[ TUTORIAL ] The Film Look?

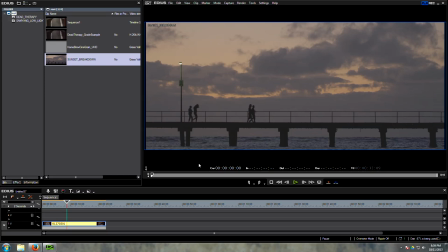0s
Hey guys, welcome to another very exciting color correction tutorial.
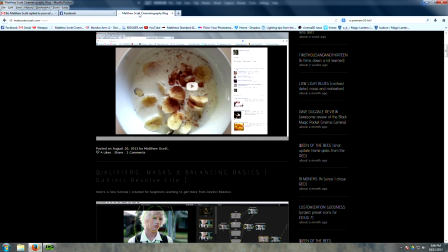3s
My name's Matt Scott, and if you haven't checked out my blog already, you should do that, mattscottvisuals.com.
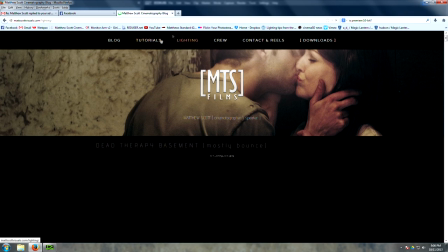9s
And here I have a whole bunch of free lighting setup tutorials and a whole bunch of color grading tutorials for DaVinci and Etius,
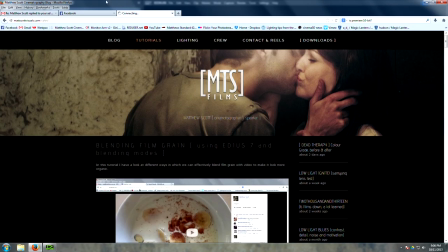17s
and you should check it out. It's all free, it's freaking awesome, possibly the best blog on the internet.
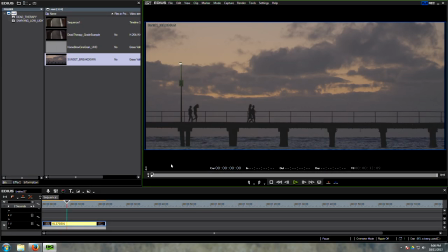22s
But today what I want to talk about is what is the difference between color correction and color grading, and what is this elusive film look that we're all trying to achieve, and how do we achieve it? So the film look, in my opinion, has little to do with color correction.
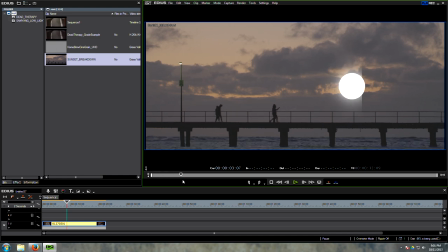35s
So color correction is obviously very useful, and in some instances, like this one, it can completely transform a scene. So here you can see I shot this with Red Scarlet, and I missed the sunset,
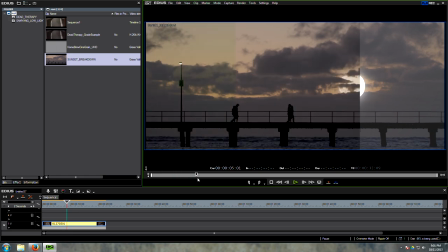46s
but then with a few simple steps, I added a sun, some glow, put it behind the clouds, and added some color. So that looks pretty awesome. Completely different scene. Color correction slash compositing played a huge role in this shot.
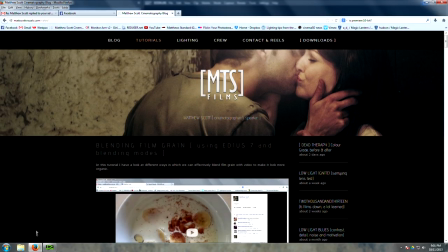59s
Actually, there's a complete tutorial on that if you want to check it out. It goes for an hour or some shit like that. But anyway, what about this shot?
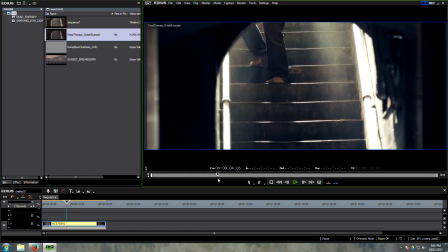65s
So here we have a clip. Thank you to Lucas Scheffel, who let me actually use this clip for this tutorial.
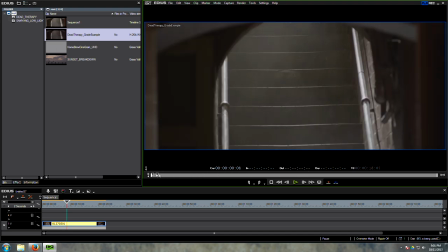71s
I shot this film with him and the crew about a month ago. It's called Dead Therapy. Check that out on Facebook, Dead Therapy Film.
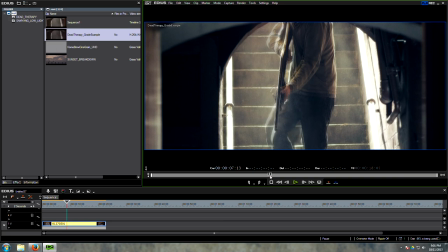78s
Written by Brett Bentman, directed by Lucas Scheffel. Hell of a film, can't wait to see it.
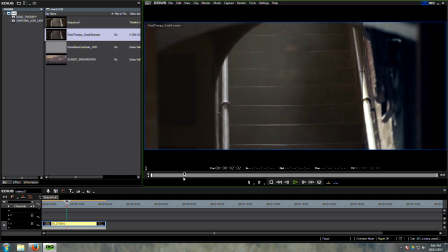82s
So, this shot has some pretty basic color correction done to it, but it looks freaking awesome, dare I say, it looks freaking awesome.
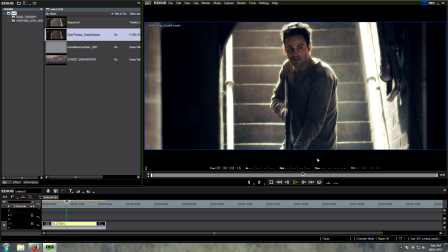90s
And I've actually consulted some of my snobby film mates who are obsessed with shooting film for whatever dumb reason, and they all asked me, without me saying, did you shoot this on film? So it made me wonder, what the hell is this film look? And what makes something look like film?
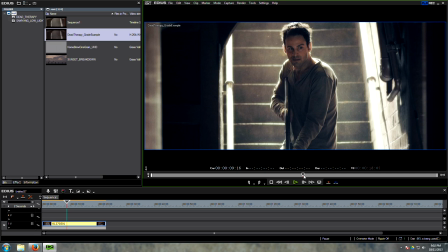106s
What is the film look? So you might argue that the film look means that it's the way the highlights roll off. It's the way there's a grain and structure to, you know, a texture to the film. No, it's a lot more than that. Trust me. The film look cannot be just done in post. The film look starts in pre-production. The film look starts with an awesome location like this.
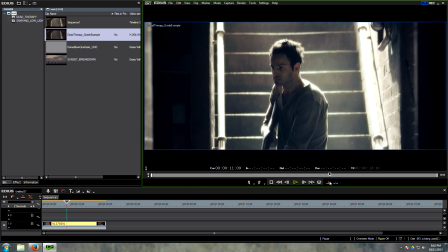126s
It starts with amazing actors. It starts with really good blocking, obviously lighting, lens choice, camera movement.
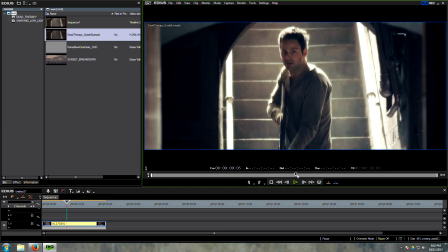132s
It also has to do with things like, I made sure that this dust was in the air before every single take.
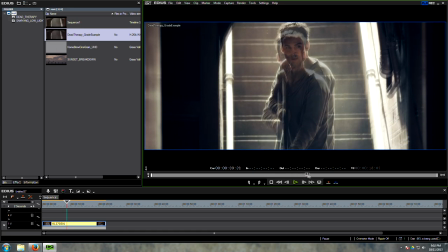138s
I ran up those stairs, I grabbed a broom, and I smashed it around to add that atmospheric particle shit that you see right there.
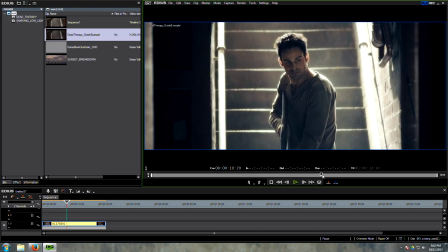145s
It totally adds to this shot. The heavy 1.2 HMI backlight, that adds to this shot. The reflection in his eye of the reflector filling in his face, it adds to this shot.
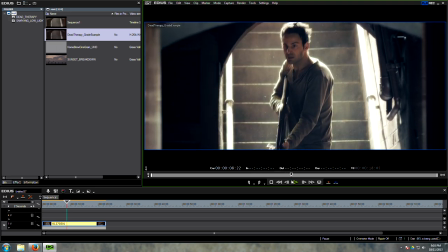155s
The guy who seems completely nervous and worried that he's gonna get attacked by a freaking zombie. All of this stuff is coming together, and all of this stuff is creating that film look.
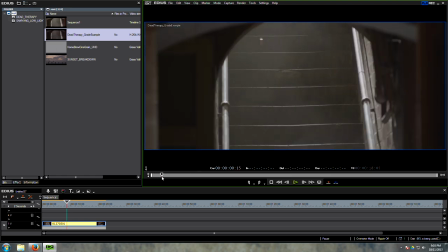165s
So the color grading is the final step. So here's a very flat red log film.
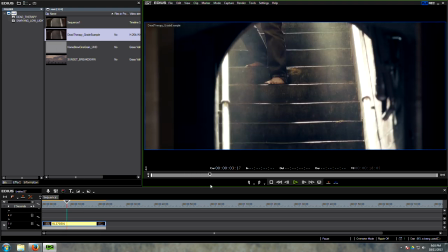170s
We've added contrast, we've added color, we've added film grain, we've added a bloom to the highlights, but you get my point, right?
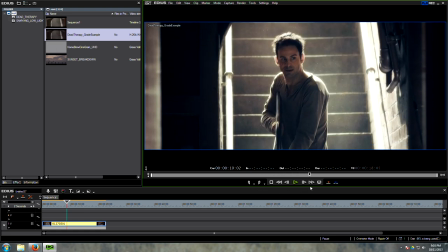177s
The film look starts before, well before you press record, and has little to do with post-production.
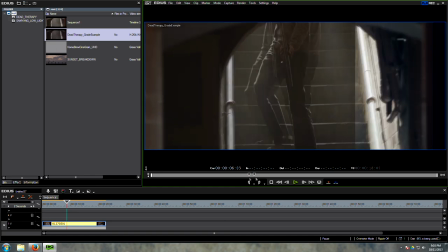184s
Let's have a look at what we do in post when all of those things have come together and you have something really cool to work with.
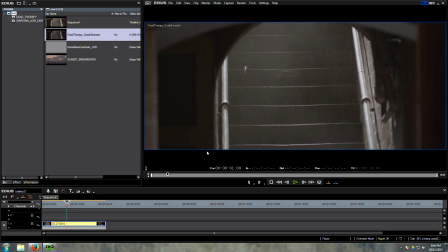191s
Okay, so we're not in DaVinci Resolve, but we are going to be doing some, dare I say, advanced color correction. I'm not a colorist, by the way.
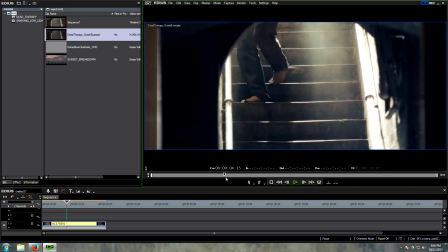199s
I just do this because I have a strong belief that if you understand your medium and know how to color correct, it gives you a huge advantage on set behind the camera as a DOP.
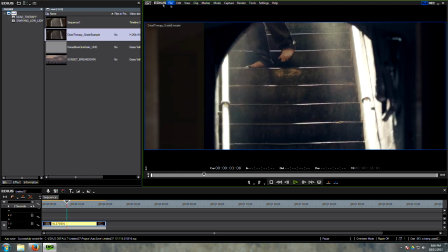207s
So we're using a program today called Etius. This is Etius 7 Pro, and in my opinion, it's the best NLE out there.
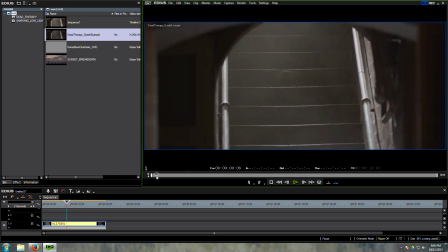214s
It's the fastest, it's real time, it accepts any footage from any camera. And did I mention it's real time? So anyway, it's very, very powerful, and you should check it out, the free 30-day trial.
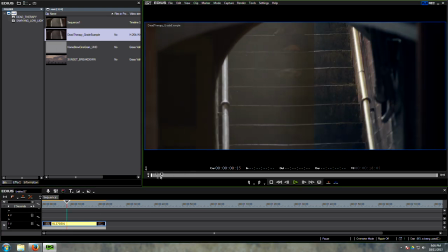224s
Anyway, let's have a look at how I started grading this shot. Here is the original here.
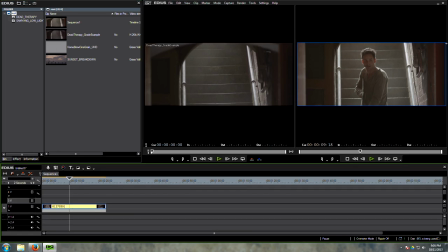229s
One thing you'll notice straight away is this blue box here is wider than 16:9. So that is part of the film look, right? That CinemaScope look. Well, sometimes no, but generally speaking, yes. A wide screen format, wider than 16:9, generally people would say, yes, that's more of a film look. So, how do we get that?